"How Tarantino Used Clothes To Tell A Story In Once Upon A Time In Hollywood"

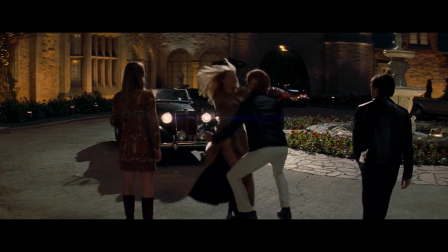[8:00]
Now, I really love the style of the python coat i love that long jacket
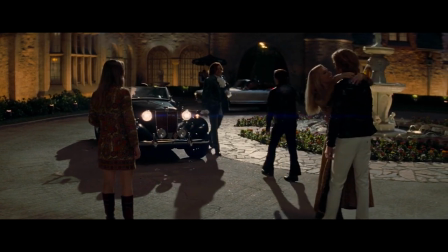[8:05]
and especially with that python snakeskin print now
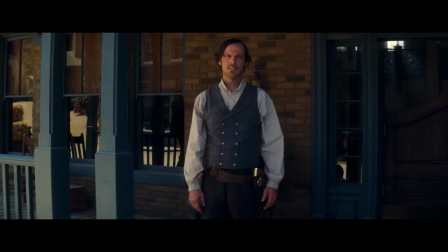[8:10]
because there were western shows being filmed within the movie there was a great depiction of western wardrobe whether it be rick's old show bounty law or the new show he was
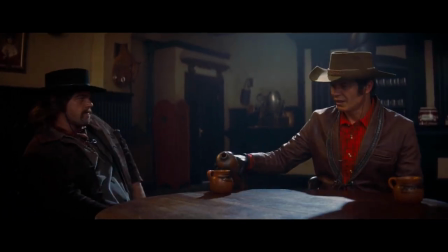[8:20]
guest starring on lancer i especially like james stacy's outfit who is played by timothy oliphant personally i've been looking for a shawl collar
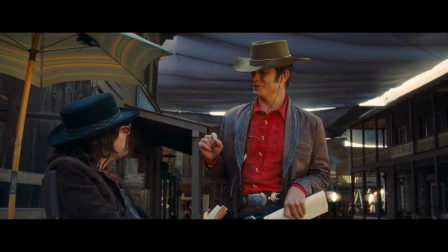[8:27]
jacket for a while now and although his is made of leather and a little bit too cropped for me it looks amazing paired with the red ruffle shirt and the
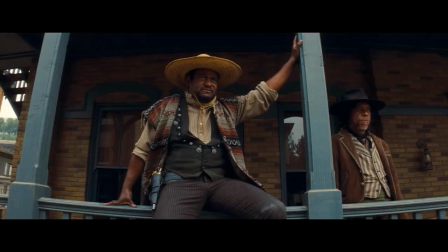[8:35]
brown leather pants besides james stacy there were a ton of amazing western outfits throughout the film with a bunch of fun fabrics cuts and colors i've definitely been
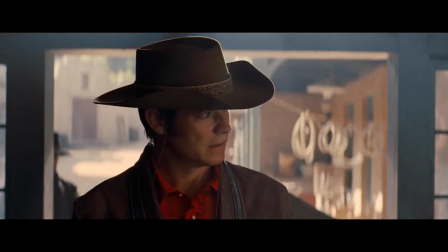[8:44]
influenced by western wear as of recent and i'm definitely looking
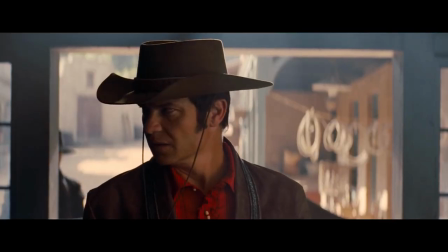[8:48]
back on these outfits to get some inspiration now for rick He's in a dark
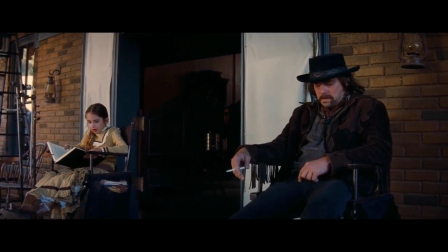[8:53]
brown fringe suede jacket that has a detailed western yoke and cuffs.
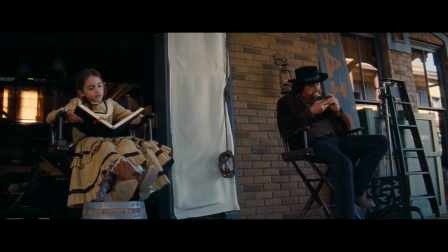[8:58]
Quentin didn't want tie-dye or fringe to be in the movie, even though it would have been accurate for the late 60s.
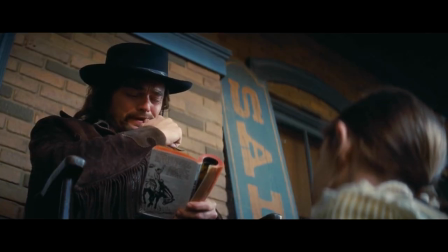[9:04]
And I feel like this is because he didn't want to make the movie feel like tacky or cheesy.
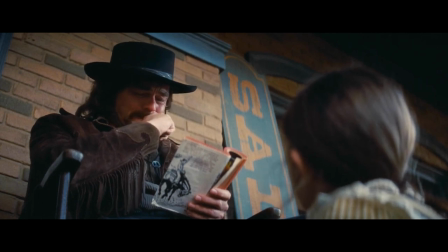[9:09]
And I feel like those style details would definitely make it that way.
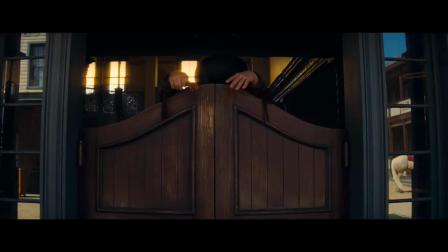[9:13]
But for Rick, they wanted him to be the only exception, probably due to the fact that he hates hippies and constantly says it throughout the film.
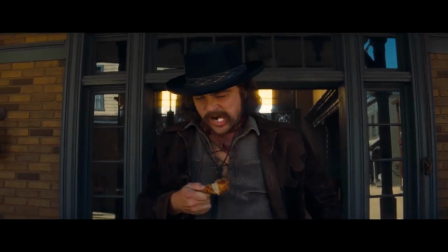[9:20]
Underneath the jacket he has a grayish green corduroy pullover lace-up shirt which is accurate for the time period that
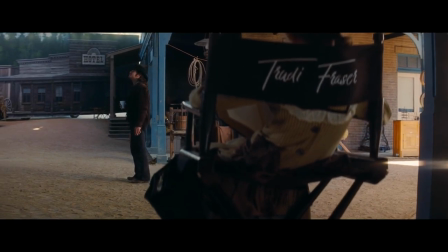[9:26]
this movie is supposed to be filmed in and on bottom he has a pair of dark gray or black boot cut jeans.
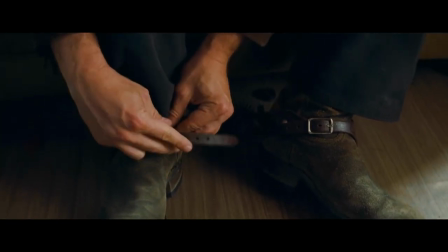[9:32]
The outfit's finished off with a pair of these beautiful suede cowboy boots and for accessories a brown
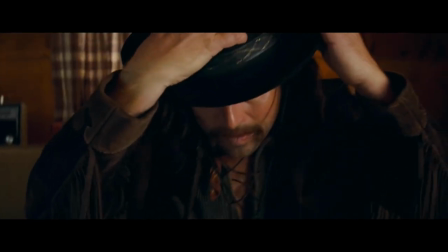[9:39]
and tan bandana neckerchief and of course a cowboy hat in black with some sort of printed band on it.
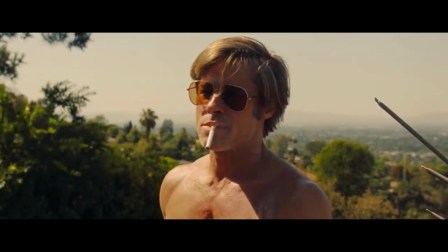[9:45]
Now while Rick is filming the show Cliff is working on his house and at one point he has a flashback from a couple years ago and in it we can see him wearing a yellow
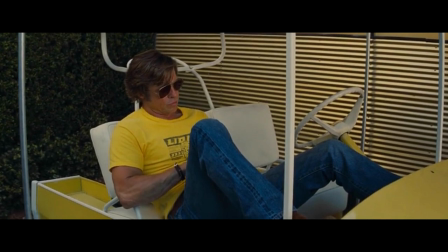[9:54]
lions drag ship raceway t-shirt which existed during 1955 to 1972 so again period perfect and of course
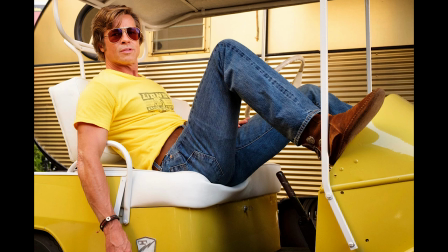[10:02]
on bottom he's wearing his vintage Levi's and moccasins yet again.
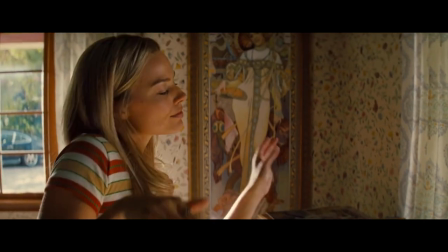[10:07]
Now for Sharon's third outfit we see her with a striped fitted tee in yellow
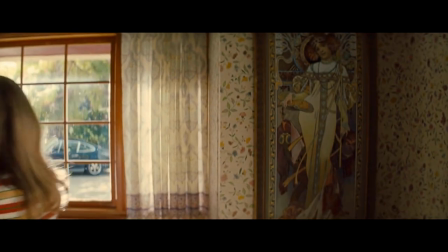[10:11]
red and white all warm tones perfectly matching her appearance and personality.
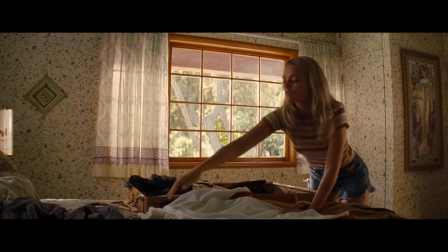[10:17]
And on bottom, she's wearing a pair of denim hot pants.
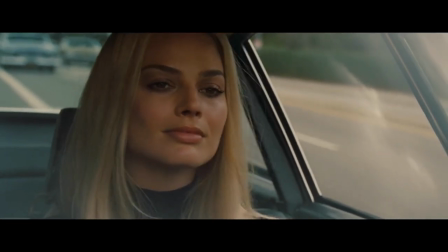[10:19]
Now, Quentin has talked before about liking the combination of black and white before, and combine that with real-life photos of Sharon, and you get this next look.
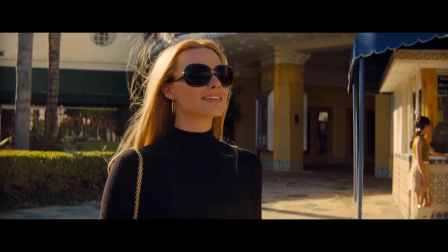[10:28]
Sharon's wearing a black turtleneck long sleeve with a white miniskirt and a pair of white go-go boots.
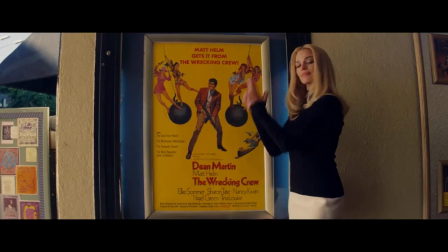[10:34]
I thought this outfit was very sleek and something that could be worn today, but still maintained a late 60s early 70s essence.
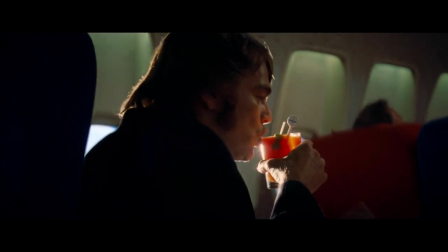[10:44]
So the next time we see Rick he's a new man after allowing change into his life.
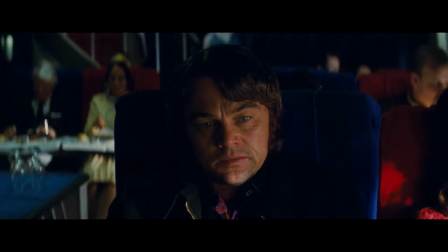[10:48]
Here we see him come back from a stint in Italy where he filmed four movies and finally after allowing himself to change as an actor he's now changed the way he presents himself.
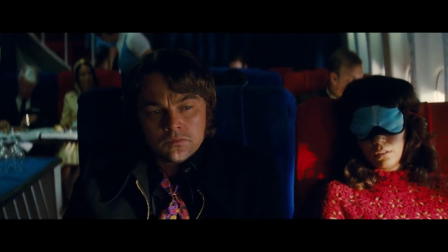[10:57]
Rick's in a black striped long pointed collar button-up with a black zip-up
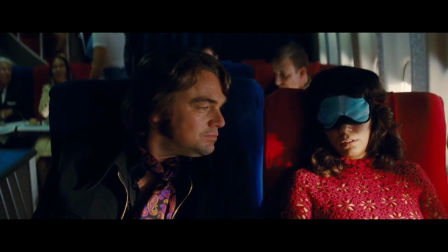[11:02]
jacket that hits just about his hips and again we can see another long pointed collar on that very late 60s early 70s with the
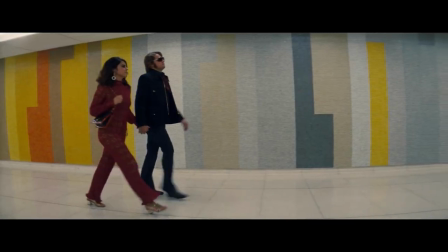[11:11]
the long pointed collars his black pants are in a straight leg possibly slight flared
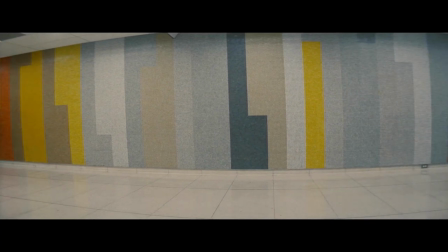[11:16]
fit matched with a pair of black leather plain toe boots let's not forget he's also thrown a multi-colored paisley print
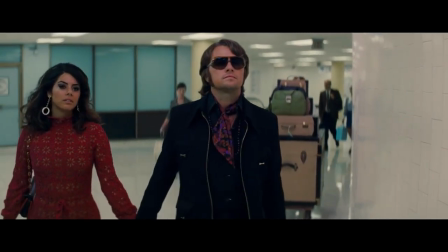[11:24]
neckerchief touch that gives the outfit a bit of some color now the ulrich would never have been caught dead in this outfit but thankfully it's changed his way as an attitude.
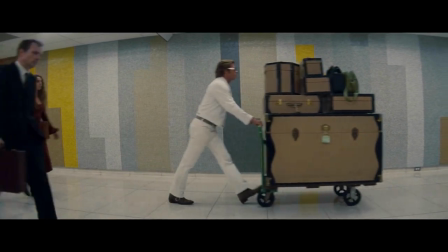[11:32]
For Cliff, we have him wearing a white-on-white outfit with his denim jacket and his slightly flared jeans.
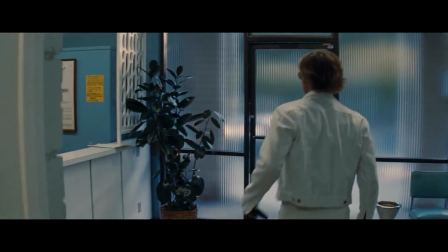[11:38]
Underneath his jacket is a fitted black t-shirt to show off the muscles and for easy movement when killing hippies.
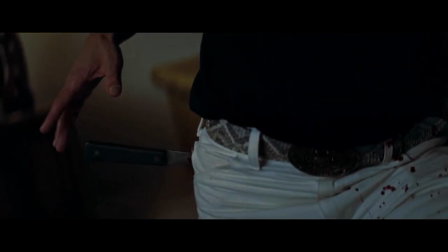[11:43]
It looks like he's swapped out his brown leather belt for a snakeskin one and his moccasin boots for what appears to
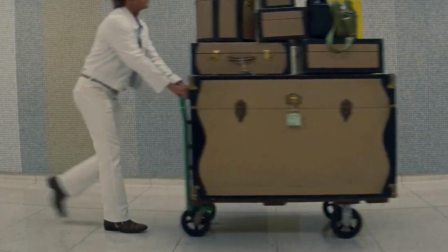[11:49]
be either a pair of cowboy boots or engineer boots with a strap securing the top of his foot.
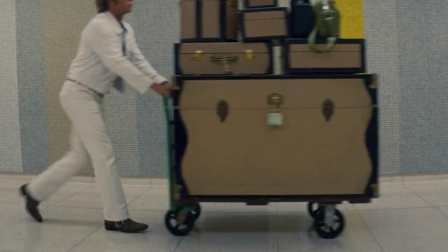[11:55]
This is an evolution for Cliff. Is it because he's a bit more fashionable right now and has been listening and following some trends or
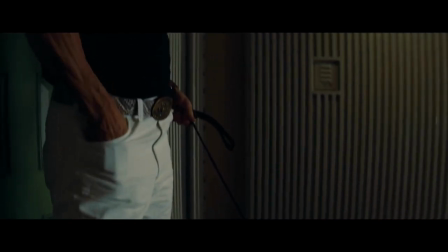[12:02]
is it the fact that Cliff is not the stuntman for Rick anymore so he feels like he has to put on for outsiders?
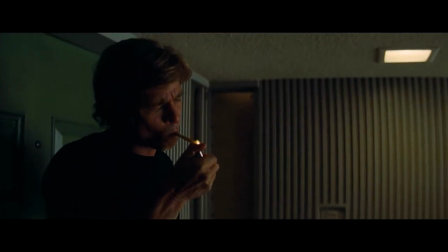[12:08]
In my opinion it's probably the latter.
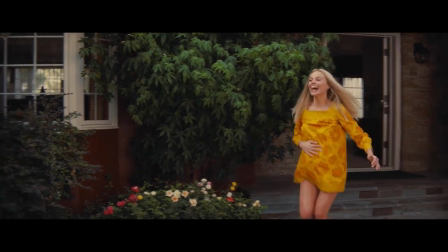[12:10]
Now Sharon can be seen here in this burnt yellow dress with a green and orange floral print.
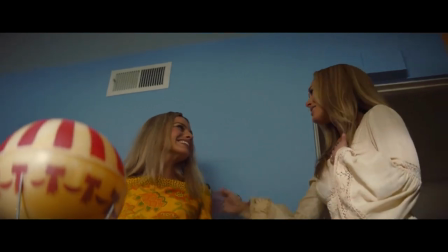[12:15]
It looks both accurate and in shape and color. Very beautiful on her.
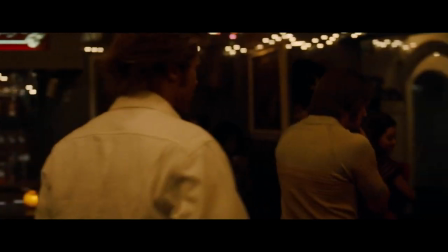[12:21]
So this is the last outfit we see Rick in and it reaffirms the changes in his life.
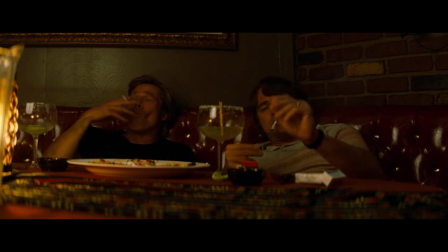[12:26]
Rick's wearing a light blue rib knit polo that is printed or embroidered with pastel colors like these greens and pinks and he's paired that with some pink flared pants.
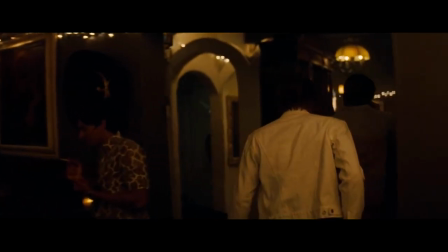[12:36]
Again showing that he's changed as an actor and as a man. For Cliff he ends up wearing the same outfit as the previous one we talked about before.
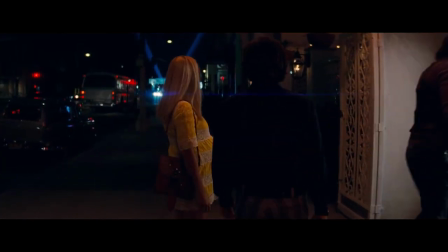[12:44]
And lastly for Sharon she's about eight and a half months pregnant in the last scene we get a good look at her and she could be seen
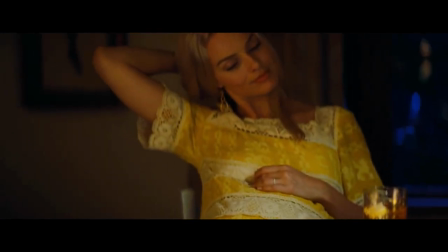[12:49]
wearing this yellow and white lace striped dress that has a dainty floral print for the lace.
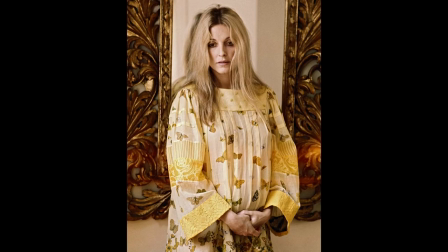[12:55]
And it was definitely inspired by this photo of Sharon in a yellow and white striped dress with this butterfly screen print on it.
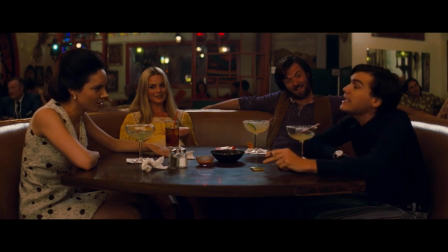[13:02]
Now that is all for the main characters, but obviously there were so many other outfits that I couldn't just not go over.
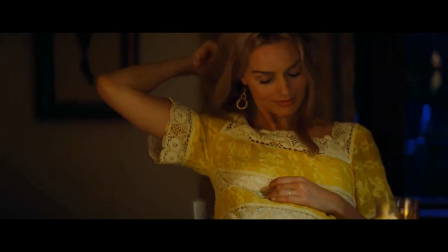[13:08]
So I'm going to briefly go over them. For supporting actors,
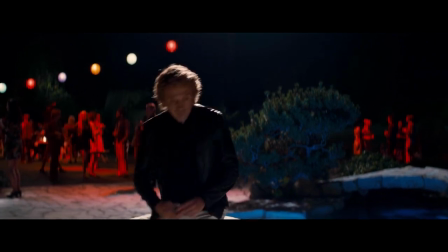[13:11]
we had Steve McQueen with his black leather jacket over his black turtleneck paired with some white slim levi jeans and
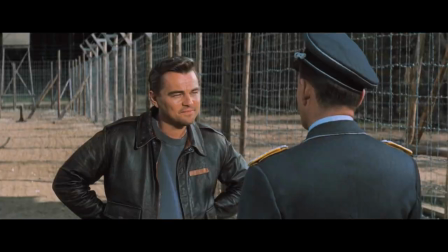[13:19]
then finished off with some black leather boots plus that scene where rick tries out for steve
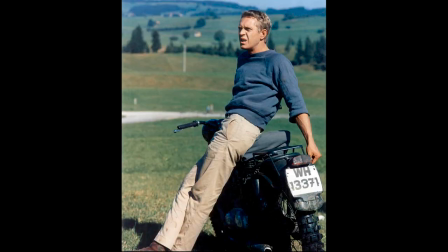[13:24]
mcqueen's role in the great escape which was a grayish blue crew neck sweatshirt
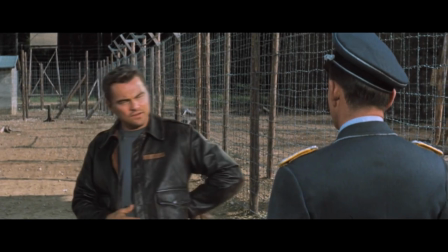[13:28]
underneath his leather a2 flight jacket a pair of beige cotton pants
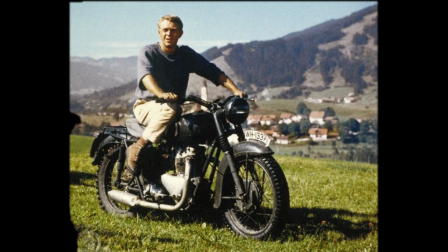[13:33]
and a pair of what appears to be brown m43 rough out boots you
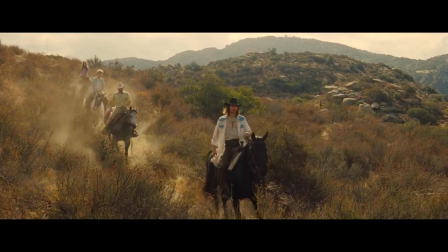[13:38]
also have text from the Manson family with his vintage Lee western button-up over
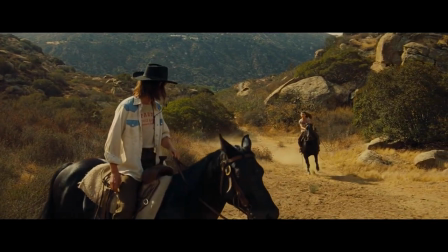[13:43]
a graphic t-shirt paired with some western fit pants in a brown colorway
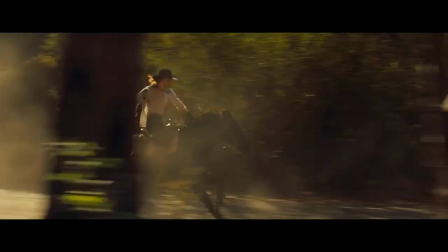[13:48]
and then finish that off with a pair of black cowboy boots and of course a black cowboy hat.
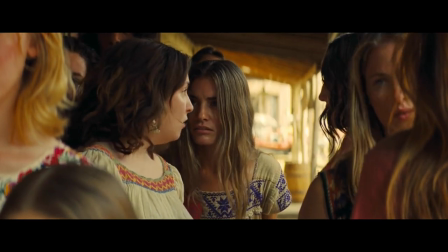[13:53]
The rest of the Manson family didn't wear tie-dye because like I said before, Quentin didn't want to add that into the film.
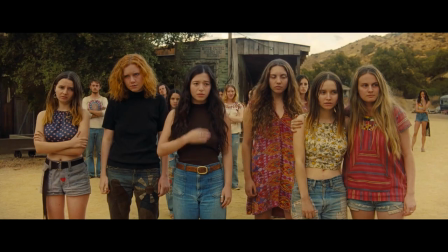[13:59]
They still gave off a hippie vibe with their bright colors, quilted and embroidered fabrics, and the denim and patchwork pants.
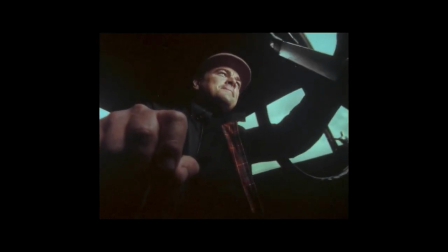[14:06]
Now, there were a couple bomber jackets and Harrington jackets in this film that looked great, whether it be on James Stacey, Rick Dalton, or Randy Lloyd.
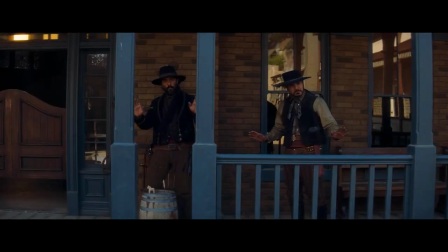[14:15]
And finally, once again, I have to mention the depiction of Western was executed so well and it was very refreshing to see.
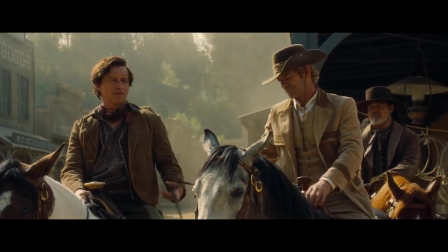[14:23]
There were so many characters with great outfits like Luke Perry. My favorite part of the Western scenes were the jackets of all the actors and the color palette.
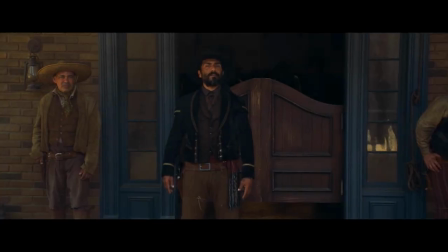[14:31]
It was all great. Quentin's a huge fan of Western film, so I am not surprised that he executed this so well.
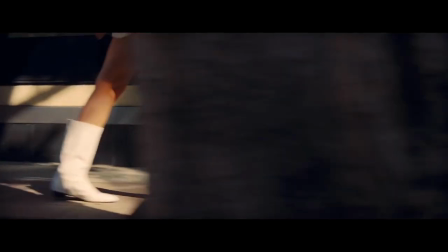[14:38]
When I go to a Tarantino film, I always know that I'm going to get amazed by the visuals,
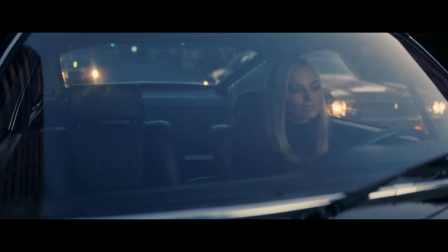[14:43]
the cinematography, and the storytelling, both through the script and especially through the costume design.
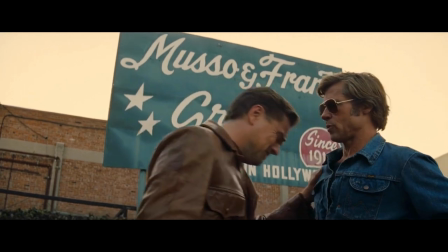[14:48]
I think Quentin and Arianne did a phenomenal job with creating a narrative by showing the evolution of Rick Dalton as an actor,
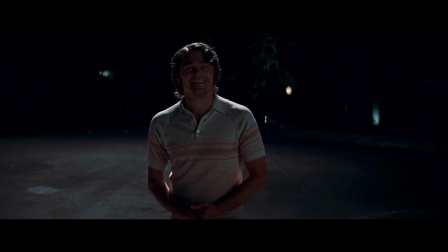[14:55]
as well as the personality of the late Sharon Tate through the wardrobe,
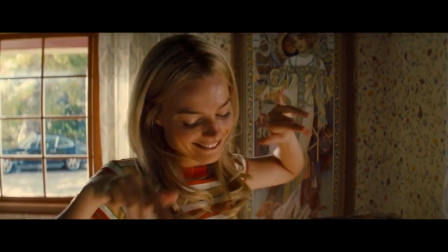[14:59]
while at the same time still making a wonderfully styled movie.
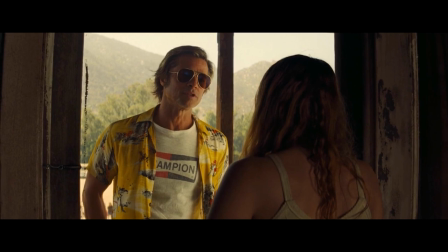[15:04]
Well, that is going to be it for the video. Thank you so much for watching. If you made it this far, please let me know what your favorite outfit was.
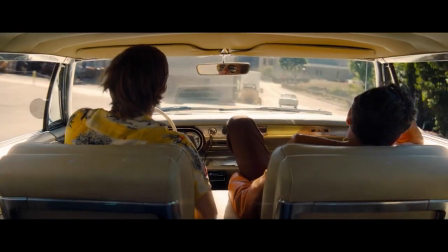[15:11]
Like this video, subscribe, tell a random stranger on the internet or in real life about the channel.
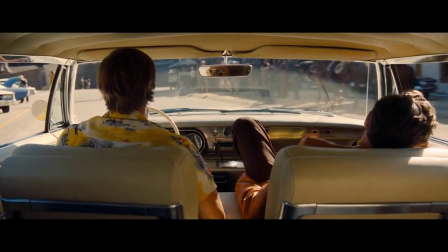[15:16]
This was not as much of a heavy hitter as no, but it still was pretty beefy.
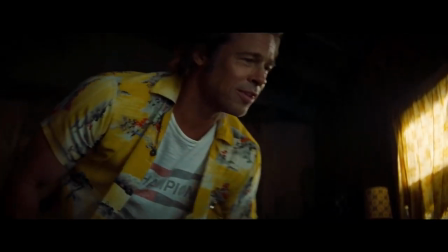[15:20]
I had to re-record some things and I wanted this to be done right, so it took a little time for me to get this one out.
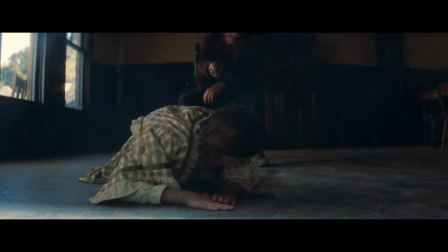[15:26]
So I really hope you enjoyed it. Please follow me on my social media. It's all linked down below. And follow my sub stack where I write fashion and costume design related posts.
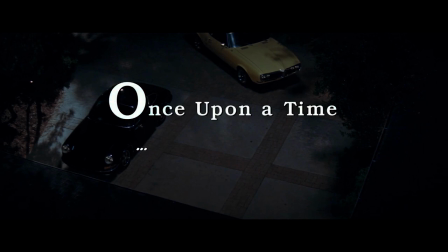[15:34]
Please let me know what video you want me to do next. Costume design, menswear fashion, custom clothing. Thank you so much for watching, guys. I'll see you next time. Peace.